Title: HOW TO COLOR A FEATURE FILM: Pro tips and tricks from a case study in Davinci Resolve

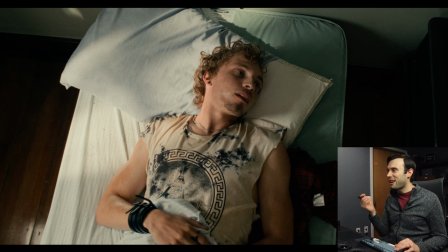[11:50]
We dropped the exposure a bit and pulled a little more contrast out of it So it wasn't feeling too full of life We are we really crank some good mid mid tail detail in there and I hear let me toggle it on and off You can see how we're starting to really find the edges and texture of the skin, especially from there we used that that
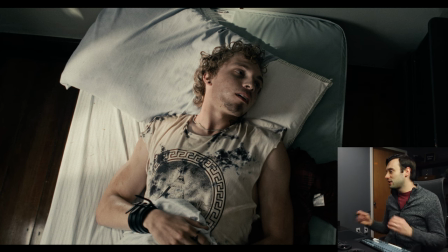[12:09]
Saturation pullout that that hue shift and this is we used a hundred percent of it in this scene And then we added that little bit of the prison highlights into the mix.
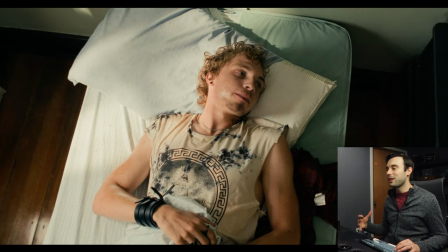[12:18]
And so that's how we go from something really bright, colorful, and lively like a warm morning to something very gritty and visceral.
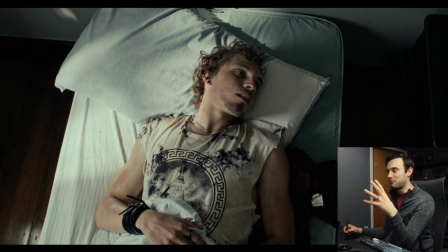[12:25]
This scene is a pretty good example of what happens when we turn those story dials up to like 10. We also had this scene a little later in the film with these very blue walls.
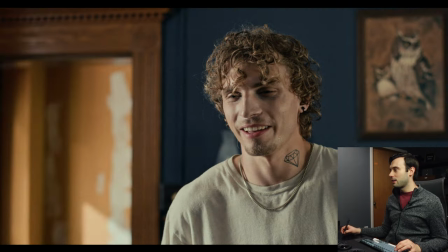[12:33]
And let me pull off any of our adjustments here just to show you how bright those walls were.
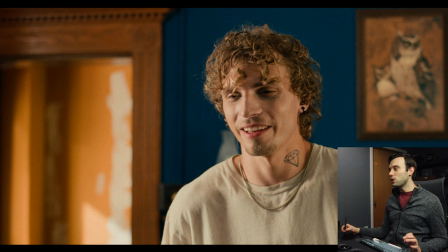[12:39]
Don't those walls just kind of like slappy in the face when you look at them? so we knew that we didn't want the walls that potent coming through and we still
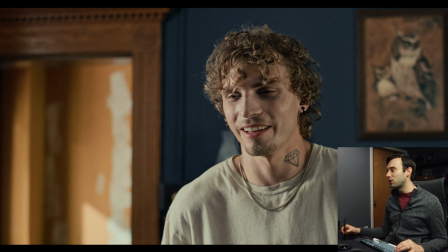[12:46]
wanted to maintain some of that gritty more desaturated look of the film so the way that we did that on this is we overall dropped the exposure slightly pulled out a bit of contrast the scene balance was feeling a little warm so we tried to neutralize some of those
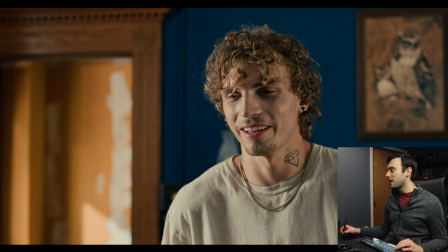[13:00]
elements you can especially see that in his shirt there we cranked in the mid-tone detail then we applied some of that overall desaturation. We only used about 30% of that saturation dial that we were talking about. But once again, this desaturation lets through blues more than other colors.
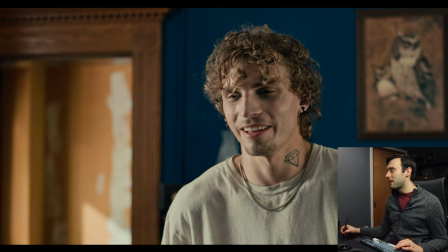[13:17]
We applied a very light bit of that emotional prison highlight color, and then we took the walls and desaturated them as well as darkened them just a bit more. And so that is how we went from an image that feels very bright and happy to that more subdued, oppressive feel.
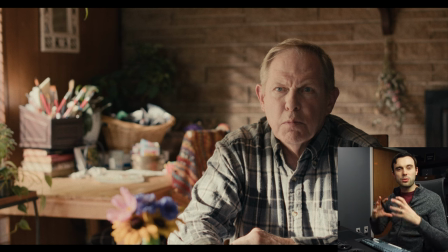[13:36]
Another element I talked about is how do we show the revelation of truth when it comes to the characters in this film, and there was a specific scene that we had some fun with. This scene, we have another one of the leads named Griff having this conversation with this lady about some things that had happened in their past.
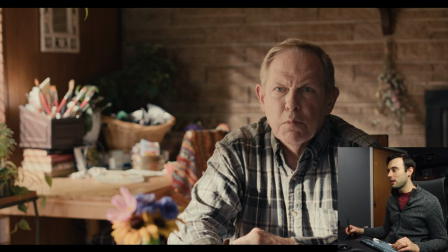[13:51]
I don't want to say too much because I don't want to spoil the story if you haven't seen it yet. But we start with a very standard approach to this scene, right?
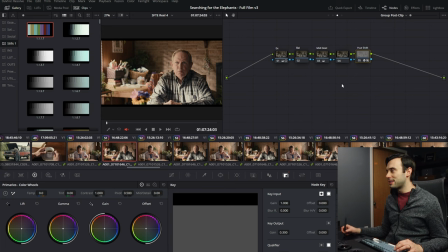[13:58]
So if I pull off the scene adjustments here,
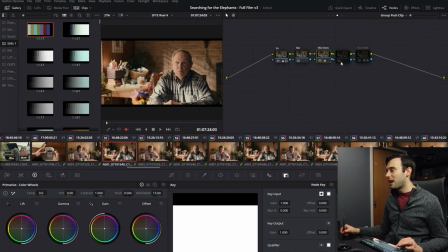[14:01]
we have overall mostly a contrast drop more than anything. a little bit of mid-tone detail in there as well as some light desaturation.
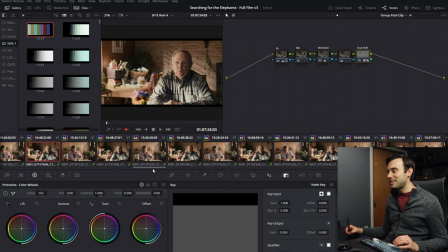[14:09]
But what happens is as the scene goes on,
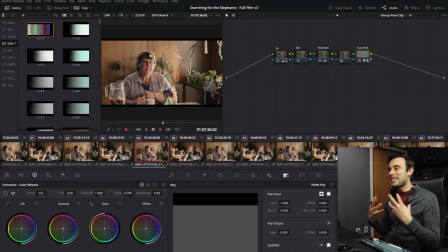[14:13]
this lady gives Griff some information that he didn't know about and it actually changes his perspective.
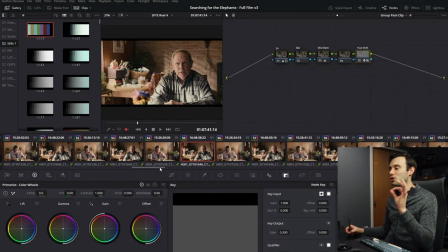[14:20]
And what we did is we faded in a little more saturation very, very slowly over the course of the scene. So that if we go to the end of the revelation, we have Griff looking like this.
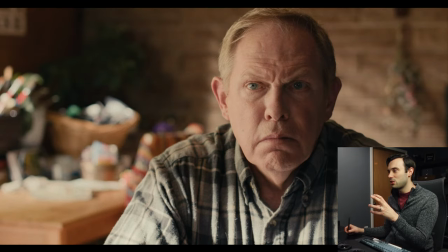[14:34]
So this is kind of, this is the end saturation point. Let me click between those two. And now let me jump to the beginning of the scene to show you for comparison.
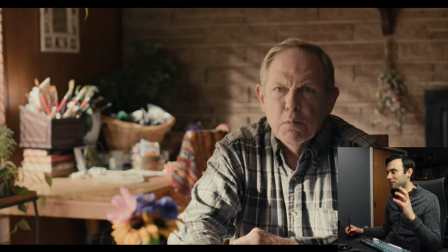[14:41]
He looks like this. Do you see that jump? We're going from less saturation to more saturation over the course of that scene.
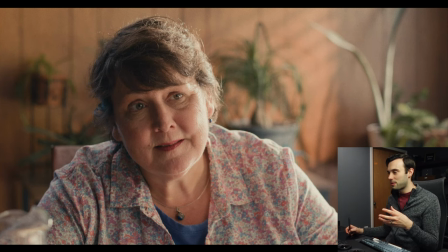[14:49]
It almost ends up feeling like the sun is coming out. Let me show you that from her perspective. So this is her at the end of the scene and this is her at the beginning.
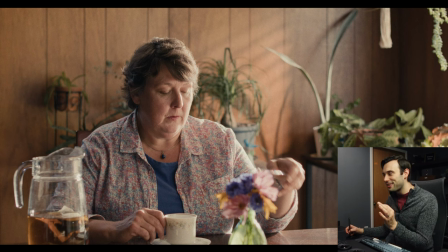[14:58]
It's not much. It's subtle, but it does a really nice job.
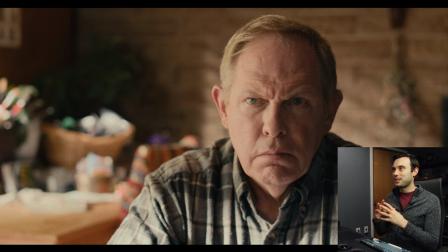[15:01]
A similar effect was used at the end of 1917, where the soldier kind of walks by the tree, sits down. We get this boost of saturation and warmth in that film. Here, we mostly just did saturation because the scene already lent itself to a nice warm look.
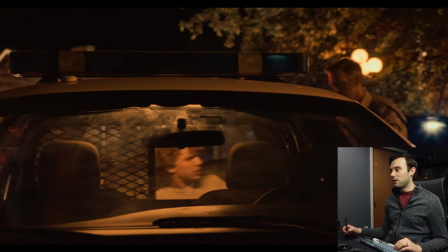[15:15]
The last thing I'll mention here is towards the end of the film, one of the last kind of big finale scenes,
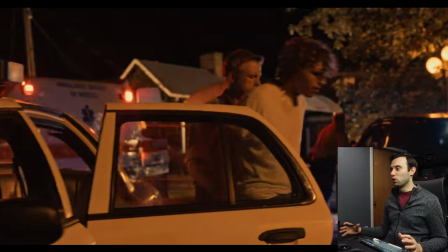[15:20]
we really wanted it to feel like the world was just kind of burning down for Jason here,
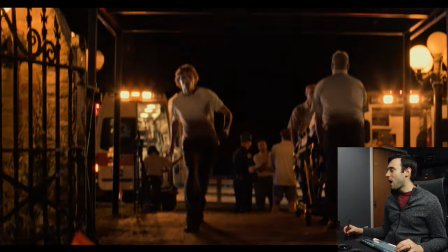[15:25]
and you'll see how incredibly warm some of these clips are, and that warm push is actually something that we theorized in post-production here.
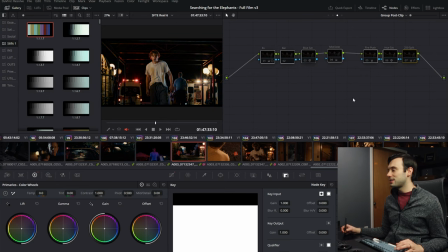[15:34]
If I pull off the adjustments for this scene, you'll notice that it's actually a pretty neutral-looking beginning. Now, once again, we do have those timeline-level adjustments on, but here's kind of what we did. We overall pulled back a little bit of the contrast to give us a bit more detail.
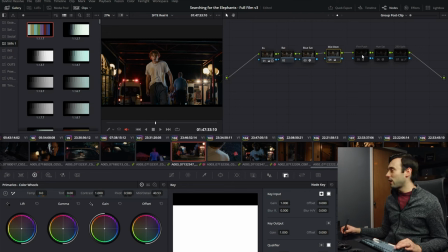[15:48]
We gave some of the blues a touch more saturation, cranked up that mid-tone detail, and then we had what we kind of called the fire push. And there's kind of two steps that happen here.
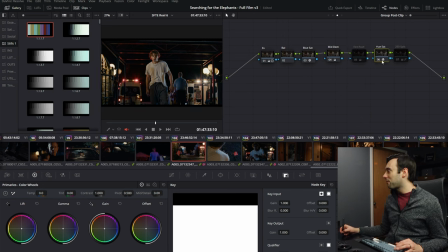[15:58]
We have the fire push, which goes a lot, but then immediately after that we have desaturation. So let me kind of move those two together. We have the saturation push and then desaturation after it right there. Those kind of were enabled at the same time. And then a very light bit of that highlight yellowness coming in.
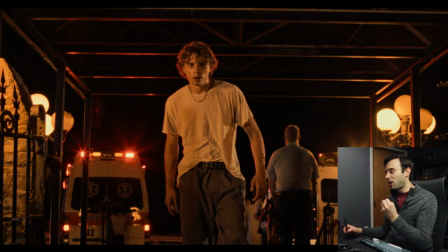[16:15]
If I just pull it off and on it feels very jarring but what's interesting is as you watch the film we're fading this effect in on a kind of a scene by scene basis so it really isn't nearly as jarring as it might seem. This also helps contrast the final scene of the film and the final scene is
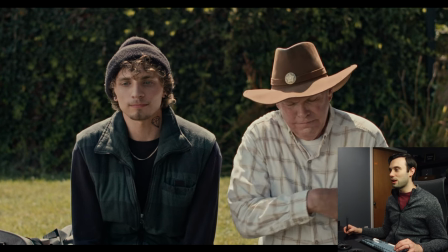[16:31]
much more towards that neutral look that we had been talking about kind of like that hillside bit.
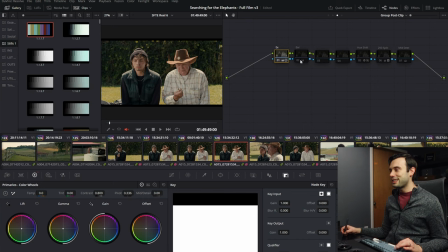[16:36]
Above and beyond the timeline adjustments basically this was made up of a slight adjustment for contrast and exposure, an incredibly minor balance adjustment,
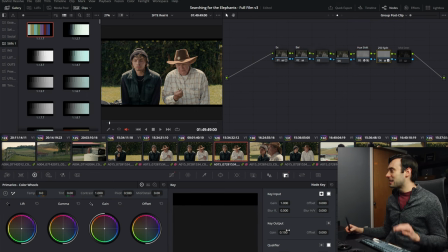[16:44]
and then the tiniest touch of desaturation, and literally like 10% of that highlight adjustment.
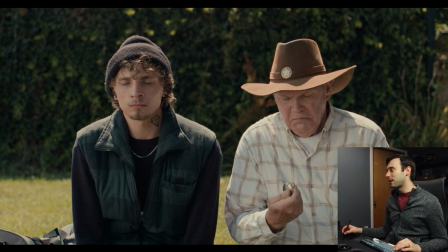[16:51]
Just the smallest amount of that kind of like yellow-green highlight coming in, as well as some additional mid-tone detail.
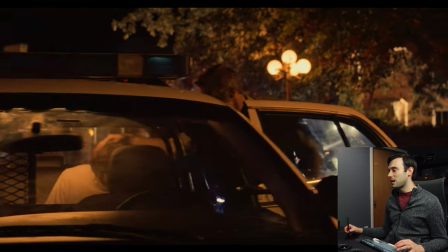[16:59]
It allows us to create a really nice difference between the climax of the film and then the aftermath. So there you go. There is a behind-the-scenes look at this little case study at this feature film called Searching for the Elephant. What questions do you have at this point? Make sure to leave them down in the comments. Also, if you enjoyed this, let me know. Hit that like button or subscribe if you want to stay up to date with some of the future content that's being produced. All right, I'll see you in the next one.